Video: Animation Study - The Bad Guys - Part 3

You see a lot of YouTubers, Twitch streamers, whatnot, use this because they are the show. They are the person that you're watching on screen and you're listening to their stories. It just gives a different impression. That's it. There's nothing wrong with it. For me, I prefer this framing because it makes it feel like there's more room for others to speak versus me taking up the screen. Just a different storytelling technique, and we can use this just in our cameras, our webcams. Now, if I was to go over here on this third, suddenly this feels a little awkward. It feels like as I'm talking, if you imagine someone else over here as I'm talking to them, it feels like I'm pushing into their space. It feels uncomfortable. It doesn't feel like the framing works too well. It makes it feel like my nose is going to hit the edge of the screen as well. So this is something that we would very rarely do. But if we did want a character to be leaning in and like really like antagonistic, this could work really well where they start here and then over here and they're talking to this person and we really feel them getting into that person's face. So the rule of thirds can work very well and for all sorts of situations, even a webcam. And then if we add that center frame right here, you can see I tend to favor not crossing that center frame in my camera composition, or at least like not crossing it all the way like this. I will tend to favor staying over on my side of the screen. So we can use those as a way of framing up our webcams, but more importantly, framing up our shots in interesting dynamic ways. So let's turn those off there. Now let me answer a few questions here. I saw a question here. What do you think of the Fibonacci ratio? And there was another one. Would you say that this is a simplified version of the golden ratio? Yes and no. So let me search for it here and share my desktop.
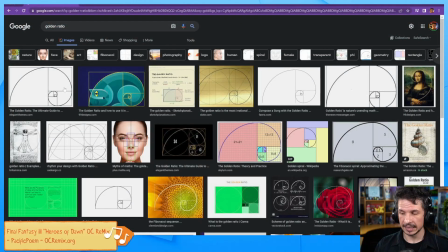(30:46)
So the golden ratio is another form of composition which shares certain elements, but is not quite exactly the same. So the golden ratio is essentially an idea of
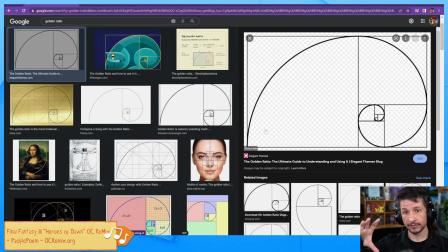(31:04)
keeping larger spaces of open detail versus compressed detail. So if you look at this, it does kind of follow the rule of thirds. If you look at this line right here, that kind of falls on the third right there.
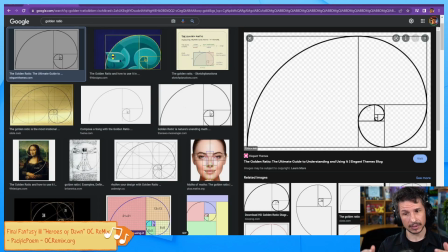(31:20)
This falls on a third right here. So there's certain elements that line up in there, but more specifically, it's framing things up in a way where, for example, you would have areas here where there's not much happening, very open space.
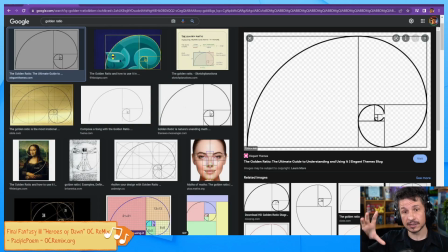(31:38)
And as you go through, you start compressing in the amount of detail you have in there.
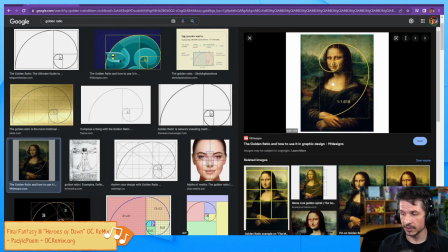(31:44)
So for example, here, if you kind of look at this in that kind of lens, right in here, there's very just big open planes. You can see on the body, there's no like necklace, there's no fancy jewelry.
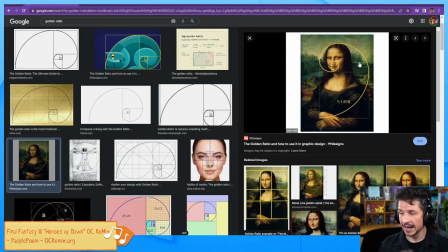(32:00)
The clothing is very simple. As we get closer and closer, we get more detail in the trees here. And then by the time we go to the face, there's shadow detail. There's all of this very intricate and fine detail in that area.
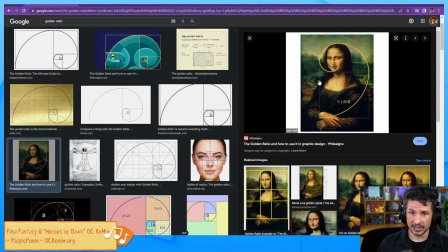(32:18)
Now, does that work all the time?
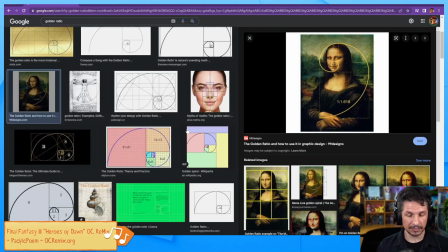(32:23)
No, but it is essentially how the golden ratio works.